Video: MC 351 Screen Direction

Hi everybody, welcome back. Hope everybody's doing well. The topic for today is something called screen direction. And I'm going to start with a little diagram here just to illustrate the point before we dig into the lecture notes. So let's imagine that we're shooting a scene, and I'm going to do it kind of looking down. So we have our characters,
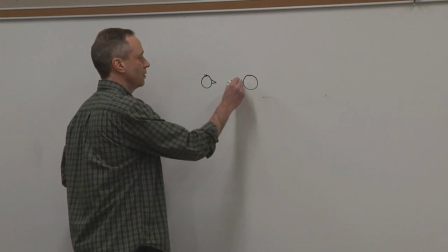29s
and I am a horrible artist, so these people are going to look more like birds than actual humans. And I don't know if you could see it. Maybe I should draw it larger so it is easier to see on camera. Here's our giant bird person 1. Here's giant bird person 2.
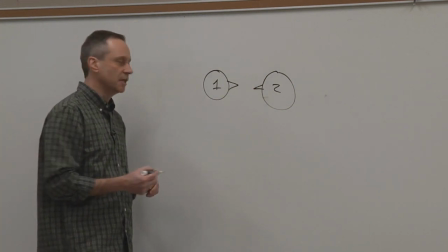48s
Okay, now I'm going to shoot some different setups for this. So maybe I'll put one camera placement here.
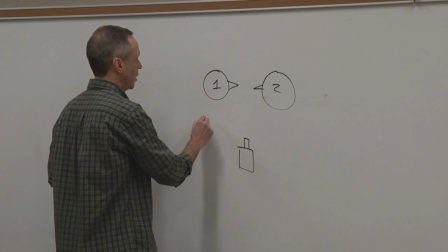56s
That'll be a wide shot. I'll put a camera here for person 1.
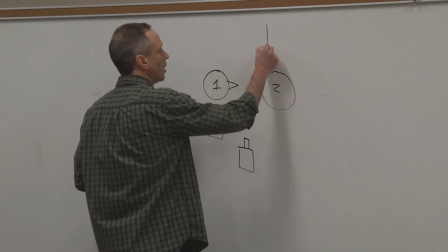62s
That'll be their close-up. I'll put a camera here for person 2.
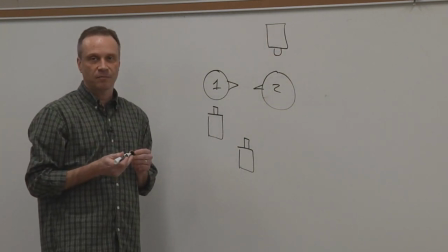67s
That'll be their close-up. Okay, so that's the basic look.
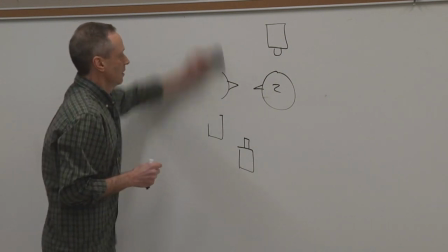70s
Now I'm going to erase this and draw the shots to see what they're going to look like.
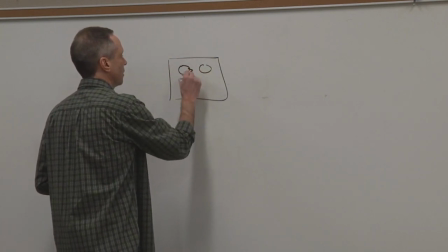80s
So we start with 1 and 2 talking to each other.
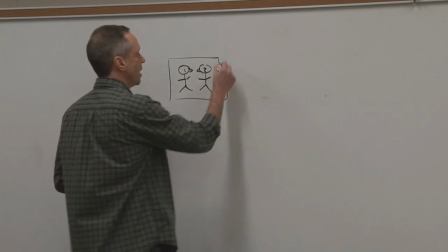89s
Then we cut to the shot of person 1.
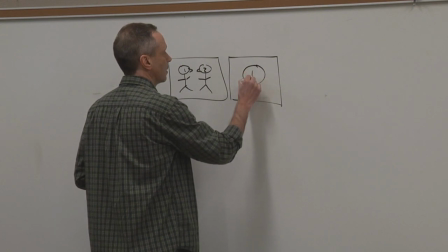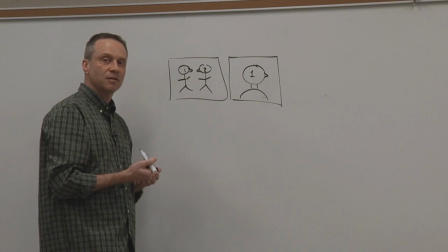100s
And then we cut to the shot of person 2.
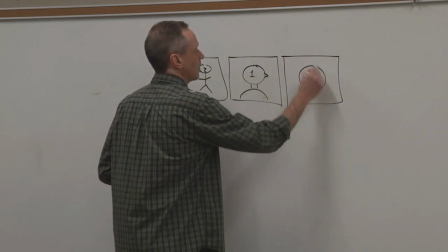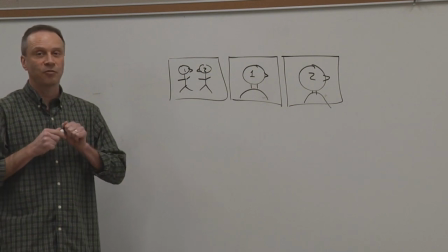109s
All right. Now, I don't know if you can see it really well from what you're looking at, but this looks wrong, right?
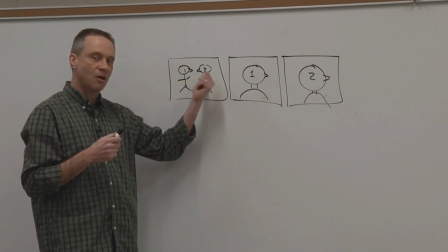116s
Person 1 was talking to person 2. They were facing each other.
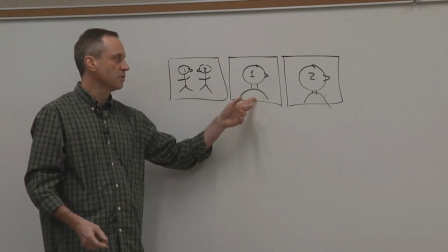121s
When I go in for the close-ups, person 1 and person 2 suddenly are not looking at each other anymore.
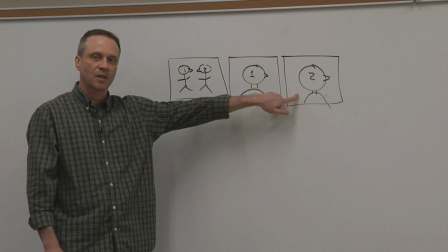129s
It looks like number 2 has turned away. They don't want to talk to them anymore. But we know from when we filmed it that they were in fact talking to each other.
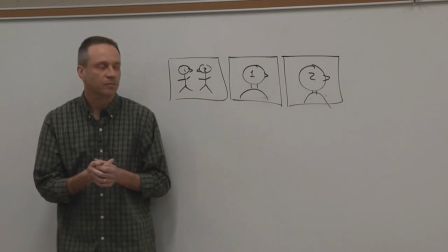138s
But the problem that happened here is that when we went to the shot of person 2,
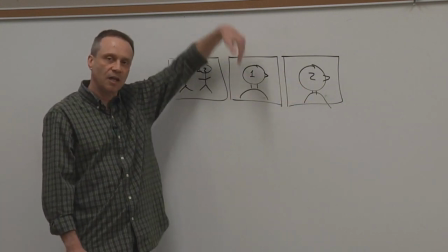144s
we moved the camera to the wrong side of the line, which created a screen direction problem.
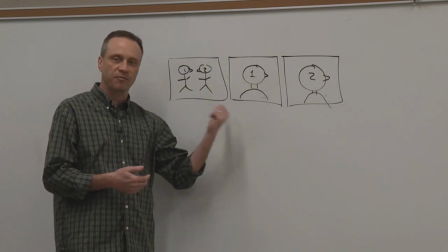152s
So we're going to talk about how to fix situations like this.
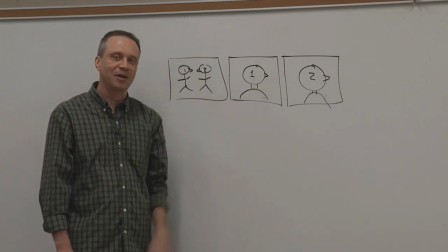156s
I need to go off camera to my other place where I'm going to sit and talk. So pay attention to the way I'm going to exit frame, by the way. This is going to be important later. So I'm going to walk this way, and then I'll catch you on the other side, okay?
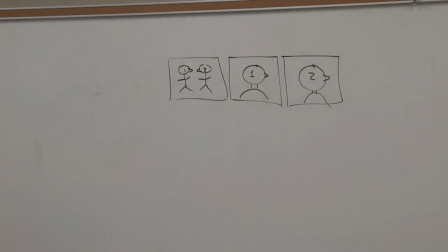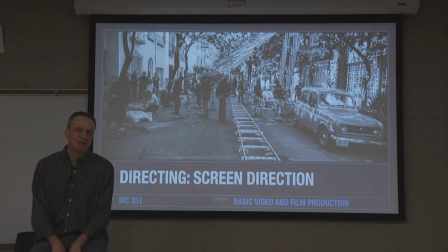176s
And here I am again. I just walked from the whiteboard to my stool. Now, of course, there's probably a continuity problem. The lights just got dim, I'm sure. But we're going to talk about that whole process of me walking from the whiteboard
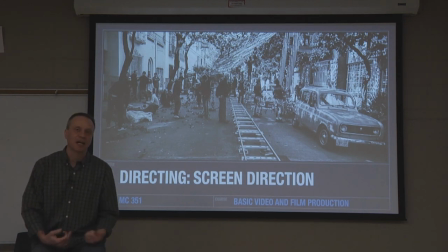192s
to sit here and how that kind of relates to screen direction in a moment. But that's our topic for today.
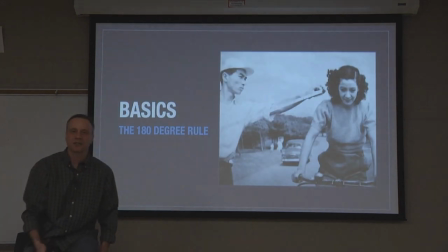199s
The main thing we want to look at with screen direction is this idea of the 180-degree rule. That's the thing that kind of determines where the camera should be for a given scene.
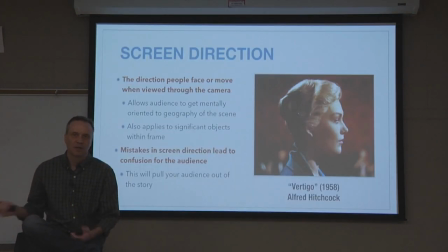214s
So let's kind of dig into what this is all about. First, just screen direction in general. It's the way that people move and look and face within a scene.
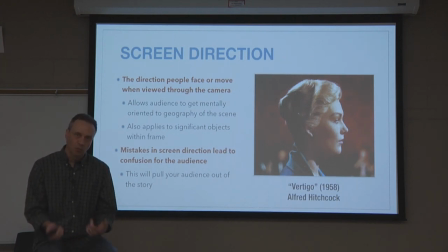229s
Whenever we first establish a scene, we need to orient the audience as to what our location looks like, where people are placed in that location, how they're looking at each other. If there's a disruption to that, if suddenly somebody is where we don't expect them to be,
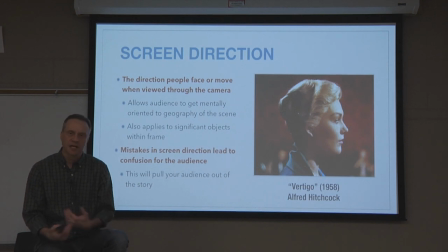248s
or they're looking in a direction that seems contrary to where they should be, that's a problem.